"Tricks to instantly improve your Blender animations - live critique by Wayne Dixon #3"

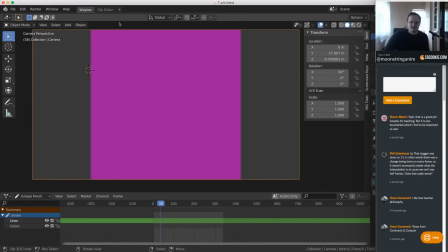Okay, and now let's drag into our clip editor, delete.
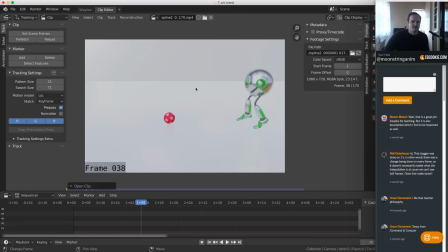They're both deleted. Drag this in. 170.
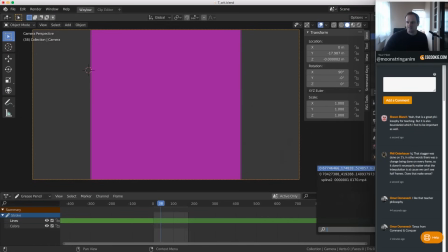Jump back to our camera and choose our spline 2.
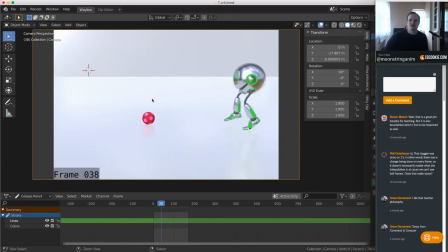And let's go Pachow. Okay, T. Okay, I'm just trying to catch up on a few of the comments. Great philosophy for teaching.
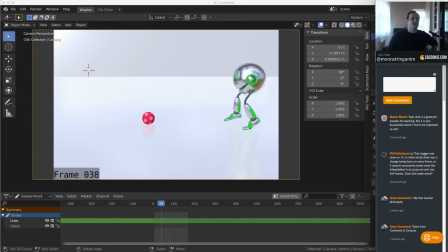True. Yeah, Ted T was the name of my teacher. If you ever get to learn from him, he's working in Canada at the moment. Yeah, he's great. Yeah, T just works so hard. I love her. I love her.
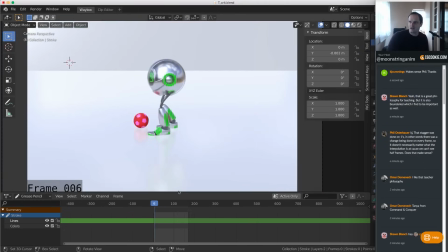Right, here we go. So let's have a look at this. I'm going to get my stroke out here. So she's come a long way from where she started.
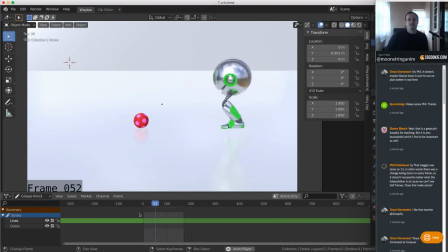So this still feels... Oh, hang on. We're running at 30 frames per second when we should be running at 24.
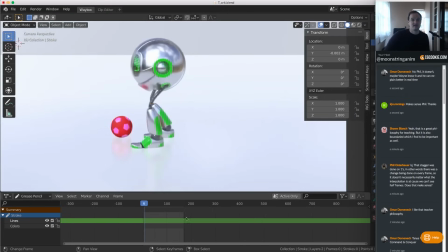Yes, I can see the difference between 24 frames and 30 frames per second with my eyeballs. I cannot see the difference between 24 and 25 though. I'm not that good. All right, so let's play this.
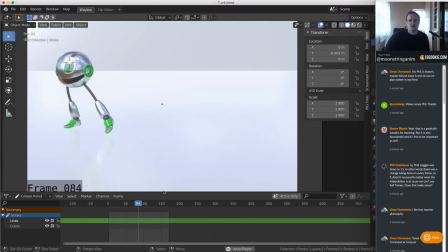This looks better. All right, so it's a timing and spacing issue. You're getting a lot better at your body mechanics. But like before, so there's two things that I say two things, but then I will mention like 12 things.
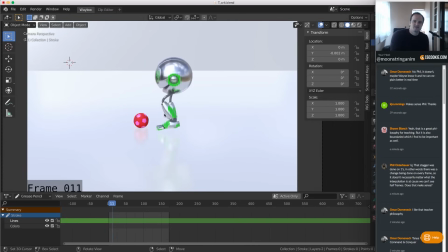But the biggest thing that I see is the weight or the lack of weight in certain spots. So with body mechanics, we need to show, as I said earlier, we've got to fake it till you make it.
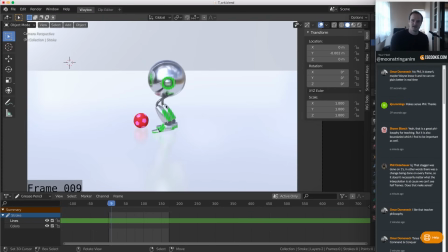We've got to fake all our body mechanics to sell what's happening. So here, we need to show the push. So what I would do, rather than go, I would start. Whereas he's pushing with his right foot and it's masked.
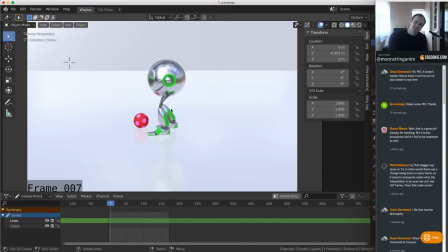Yeah, this feels really light. I can't give you an exact reason why, but I think it is the spacing from 9 to 10, right? So where am I? Am I in draw mode? Let's go to draw mode. Just going to draw a circle around our little dude here.
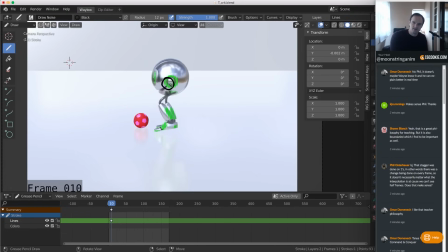So that's a little bit big. Let's go pencil, Wayne. Why aren't you using the pencil? And the pencil's like super big. Okay, let's go a little bit smaller. Okay, let's delete everything.
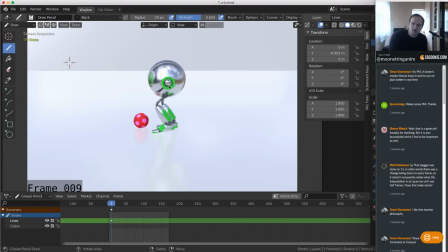So frame 9, I want you to watch the spacing on our little dude here. Pachow. That's the spacing pop. So if we can actually perhaps get him moving screen right before frame 9, that'd be good. So shift frame 9 a little bit closer to frame 10, and that'll help sell the push.
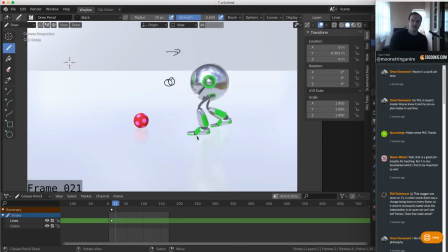Here, frame 21, your foot's on the ground, and then he's in the air. How did that happen? Right? That's where the illusion of weight is broken. It goes, the weight's on this foot, then it's gone. It's like dissipated.
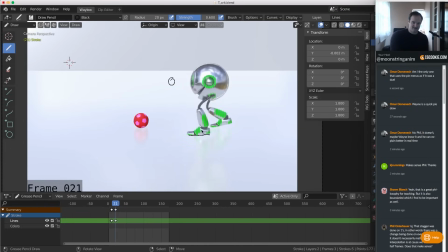So they're the things that we need to look for. So you need to sell the fact that he's got all his weight on this foot and he's pushing off. So keep it stuck on the ground on 22. And straighten that leg out, right? So it's going to look a little bit like that, and that'll sell that push. Pachal.
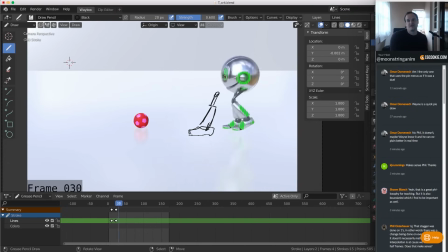Have a look at the center of his head on these ups and downs, right? I'm just holding to the right. I think this one here, this is your extreme, right?
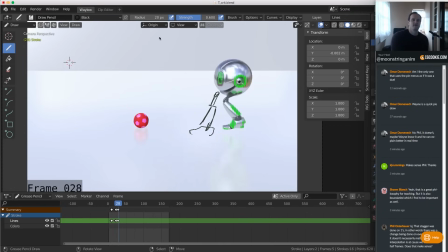So if I was to draw the Z location, this is the extreme. This is that position there. It's too sharp, right? We want it to be more rounded.